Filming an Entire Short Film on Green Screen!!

Everything is like proportionally correct.
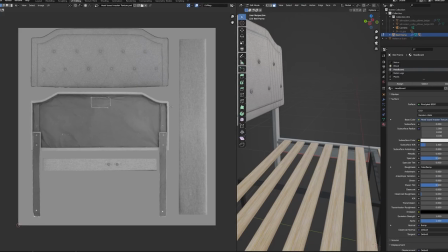8:18 And then I also used the photos as references, and I use them to texture the model as well. I'm not much of a modeler, but whenever you're just following exactly what you see, it's much easier for me. I then added a mattress, which is just a cube with some rounded edges, and I used cloth simulation to add the blanket. For some scenes, I used the AI motion capture website Plask, where I fed a video of me doing what I think the actor should be doing and then it spits out
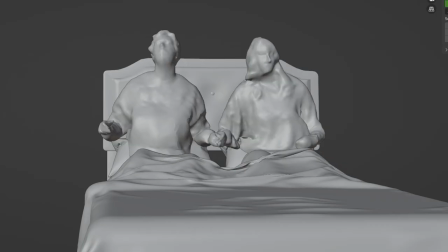8:48 motion capture data that you can apply to your characters And it was great and I just had to clean it up a bit But I just love the world we live in where I can just videotape myself And then I can make something animate from that and that shit's free the
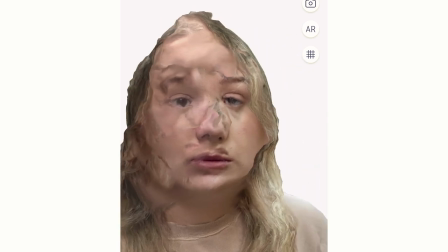9:02 photo scan of Aaron was a little bit messed up So I just made sure the camera was wide enough so you couldn't see her I could have rescanned but I knew it was gonna be far enough away where it wouldn't matter. I'm lazy is what you're learning about me right now.
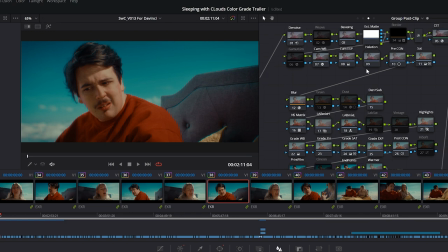9:17 I color graded the film using DaVinci Resolve and I tried to make it feel like it was an older piece of media,
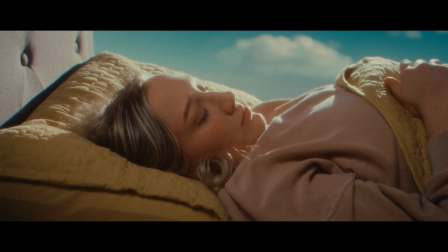9:24 like a 16 millimeter sort of thing, adding glows, inhalation. Something I used was 16 millimeter emulation plugin called CinePrint 16. And that helped me get the look that I wanted faster. Having it look like this did two things for me.
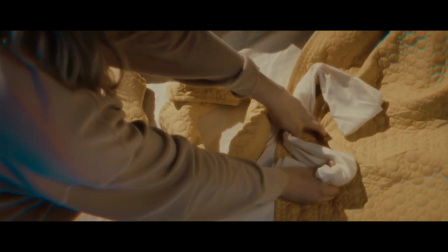9:38 It made it feel more storybook, which is kind of the vibe I was going for. and it hid some of those harsh edges of the effects. It was just a way to say, hey, if this looks fake to you, I did it on purpose and it's stylistic, which maybe wasn't the case. Maybe it's just because I'm not that great at visual effects. It's just to cover my ass, truthfully.
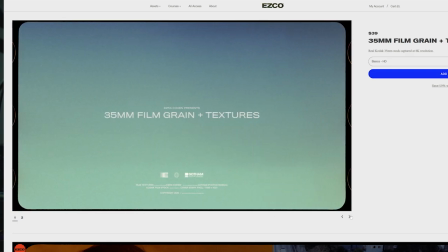9:56 I also added film grain from Ezra Cohen's 35mm grain pack and that added this beautiful natural grain that I really enjoyed. Sound is the most important thing, especially when you're shooting on something like a blue screen. I added in wind and ambience, which really helps sell the loneliness that these two characters are having in the sky.
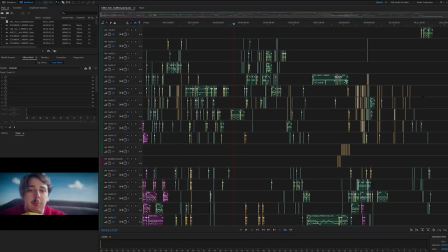10:14 I used Adobe Audition to mix and sound design the film. I don't know if that's what everyone else has used. It's the one that I use, and it works perfectly fine for me. But doing sound is always the hardest part for me, because I'm super particular on what sounds need to be there. My favorite things that I added were things like little bed squeaks for comedic timing.
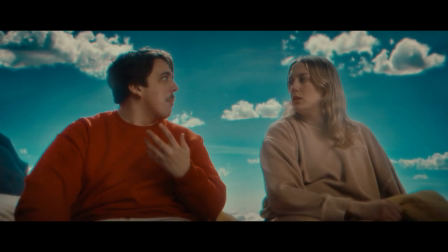10:32 You don't know my name? I never got yours either.
Or even bird cause.
I found something.
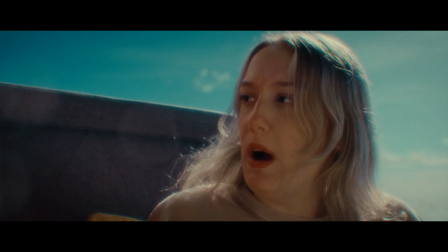10:42 My phone? No. Jeremy! What?
To help the comedy and help pace the film. At the end of the day, I'm not a sound person, but it's always the thing that matters the most in anything I do. This was a huge undertaking, and I learned more doing this film than any other film that I've ever worked on.
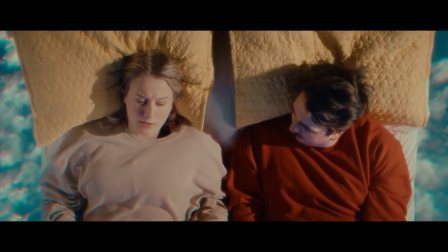11:01 It was an awesome experience, even though there was moments where I wanted to tear my hair out. I'm extremely proud of the film, Even though it was a risk to make, I'm glad I made it. And if this video is at all discouraging you to make a blue screen film or a film that you might not know if you want to make because you think it's impossible, don't. Don't let it. If you take anything from this video, make it this. It's better to make something and fail than sitting around thinking you can't make something.
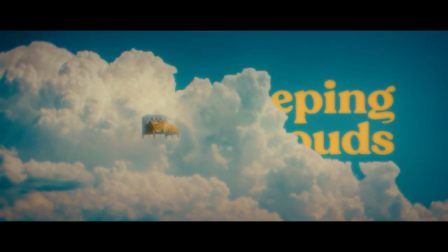11:29 Please go and watch the film again if you've watched it once and share it. It would mean a lot to me.
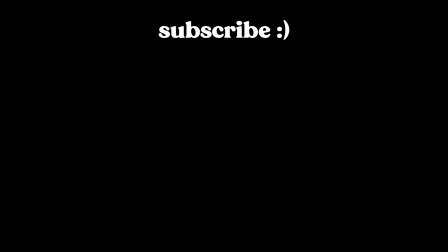11:34 Hope you have a good day. I think that's good.
Forget about your worries, they only bring you stride. Forget about your troubles.